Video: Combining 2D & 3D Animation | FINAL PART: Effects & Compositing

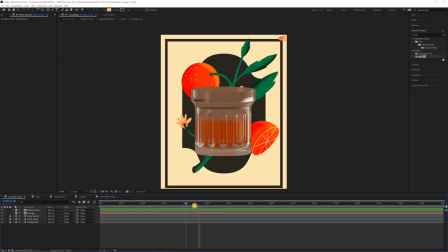4:12 Obviously the glass here is the biggest sore thumb out of the entire composition. It's very muddy looking, it doesn't really fit in with the color palette, it just kind of stands out and not in a good way. So we're going to add quite a bit of effects to this glass here to really blend it in with the
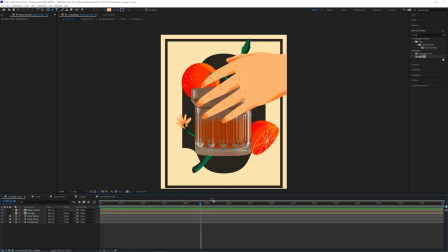4:27 composition and kind of give it its own bit of character and make it feel a little more 3D as well.
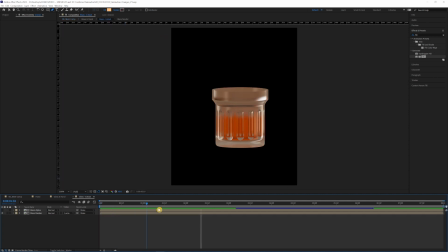4:32 So I'm going to go to the glass cutout composition. And this is where it's literally just the one where we have the alpha and then we have the 3D render here. So because this is just happening to the glass, like what we can see here and not the alpha, we're just going to add the effects onto the glass render.
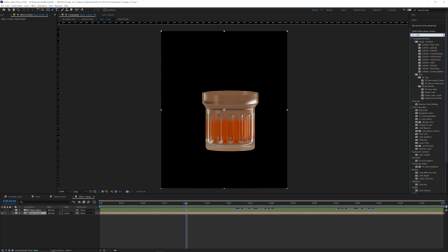4:51 So the first one I'm going to add is the color key, which essentially what I want it to do,
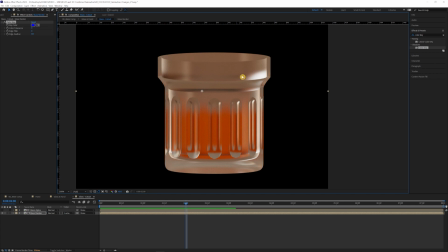4:56 I want it to kind of take some of these tones that we have that's kind of like muddy looking. It's kind of like an off orange brown. I want it to kind of take away some of that so it can make it look a little more transparent. So I'm going to color pick just this general area here.
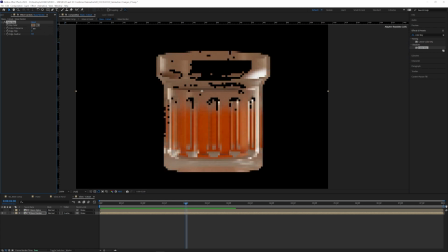5:14 And then I'm going to bump up the tolerance to maybe about 10 and see how that looks. So it doesn't take away everything, which is fine. We want some foundation still to work with.
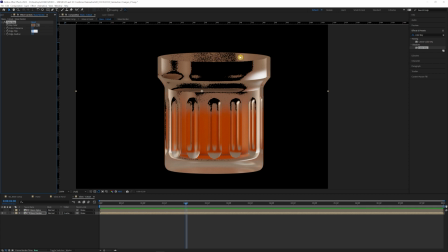5:28 But you can see it kind of takes away some of the refraction and some of that background bit of glass, which I think is kind of cool. And it kind of sells the idea that it is transparent glass a little bit better. I'm going to feather this a little bit as well, just so it's not so noisy like that.
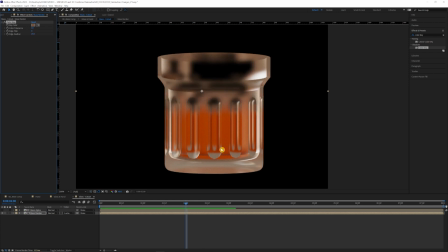5:44 It doesn't really look very good. Just to smooth that out a little bit better. You can already tell, like, it looks pretty good, I think. The next effect we're going to add is a 4-color gradient. And obviously that doesn't look super awesome right off the bat. So I'm going to pull my library here with that color palette.
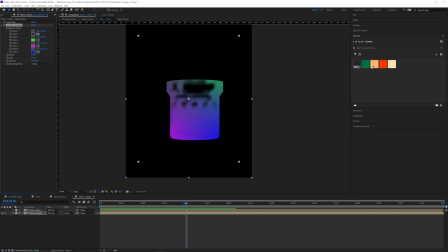6:02 I'm going to pick the color straight from my library that I have here. I'm going to do this like off-white color. I'll do the green tone because I want to get that kind of the refraction of the stem of the background as well.
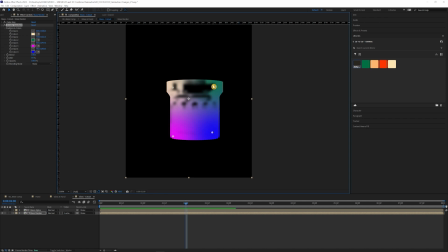6:15 I'll kind of pull these dots a little closer in so we can get those colors going. We want to set the blending mode to something like overlay or soft light. I think overlay for now at least is going to kind of give us what we want.
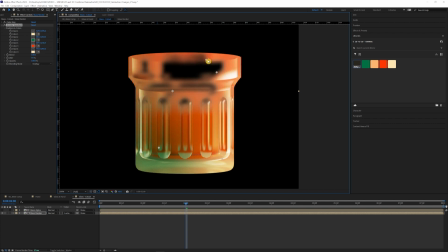6:28 So you can see that the 4-color gradient affects what is actually there. Because of that color key, we took out some of the image there, so it won't affect that, which is great.
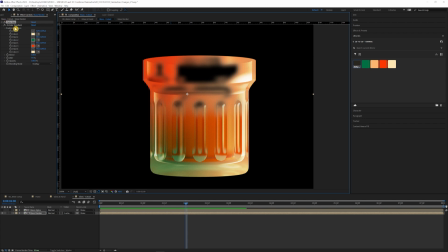6:39 Again, the layering of the effects in your effects panel is going to matter here. I want the dots to kind of like move around a little bit on their own and having its own bit of movement even when it's sitting still.
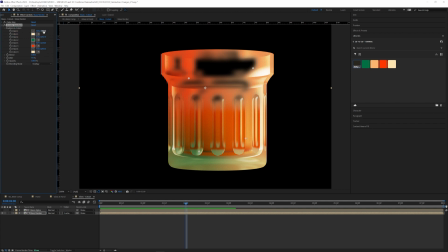6:49 So I'm literally just going to add an expression to all of these position keyframes here. So if we go to effects down here, see all the colors that we picked. Alt click the stopwatch for each of the points and do a wiggle expression. Do like 1 and 100.
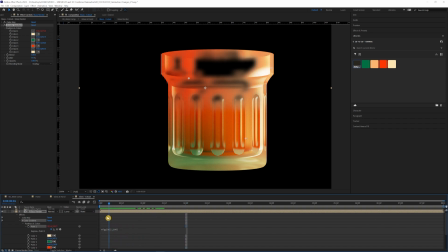7:07 So it doesn't move a ton, like in terms of speed or anything, but the range of it, it's gonna kind of go pretty far, just so it's not too obvious that it's like wiggling in the same place. You kind of want it to be a broader range there. So I'll just kind of copy and paste this to the other points as well and just see how that can look.
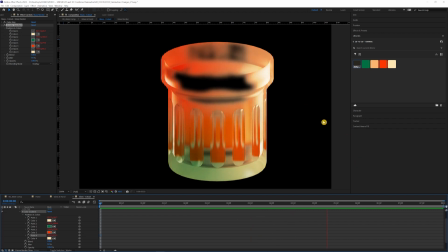7:25 I think that's kind of interesting. It's kind of got like a colorama, like groovy, hypnotic effect to it, which is kind of nice.
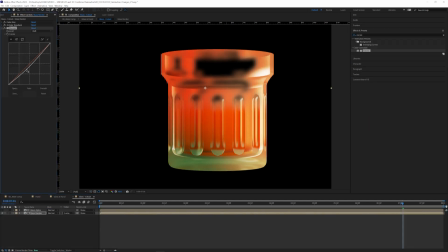7:34 The next one we're going to do is a bit of curves. And here we're just going to kind of like bump the contrast a little bit, mess with the tones and the values a little bit.
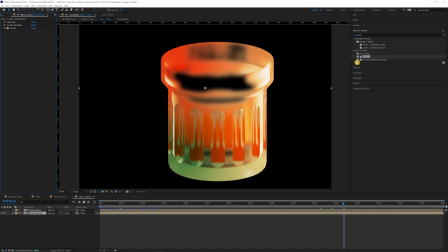7:43 Subtle, but it makes a difference. So after curves, we're going to add turbulent displace. Obviously, this is not the effect we're trying to go for here. It's a little too warped. I'm actually going to increase the amount to about 60 or so, but I want the size to be all the way down to 2,
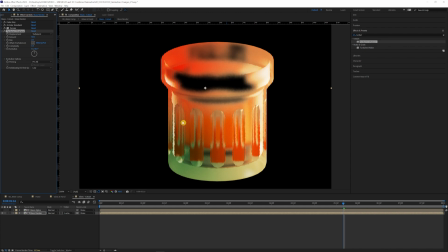8:00 so we kind of get this little bit of like rough edge kind of effect here. Another way that you can do this is add the roughen edges effect, which we used for the shading on the oranges and stuff. So if we try to move this down a bit, move our scale down, I'm going to bump up the complexity just a little bit as well.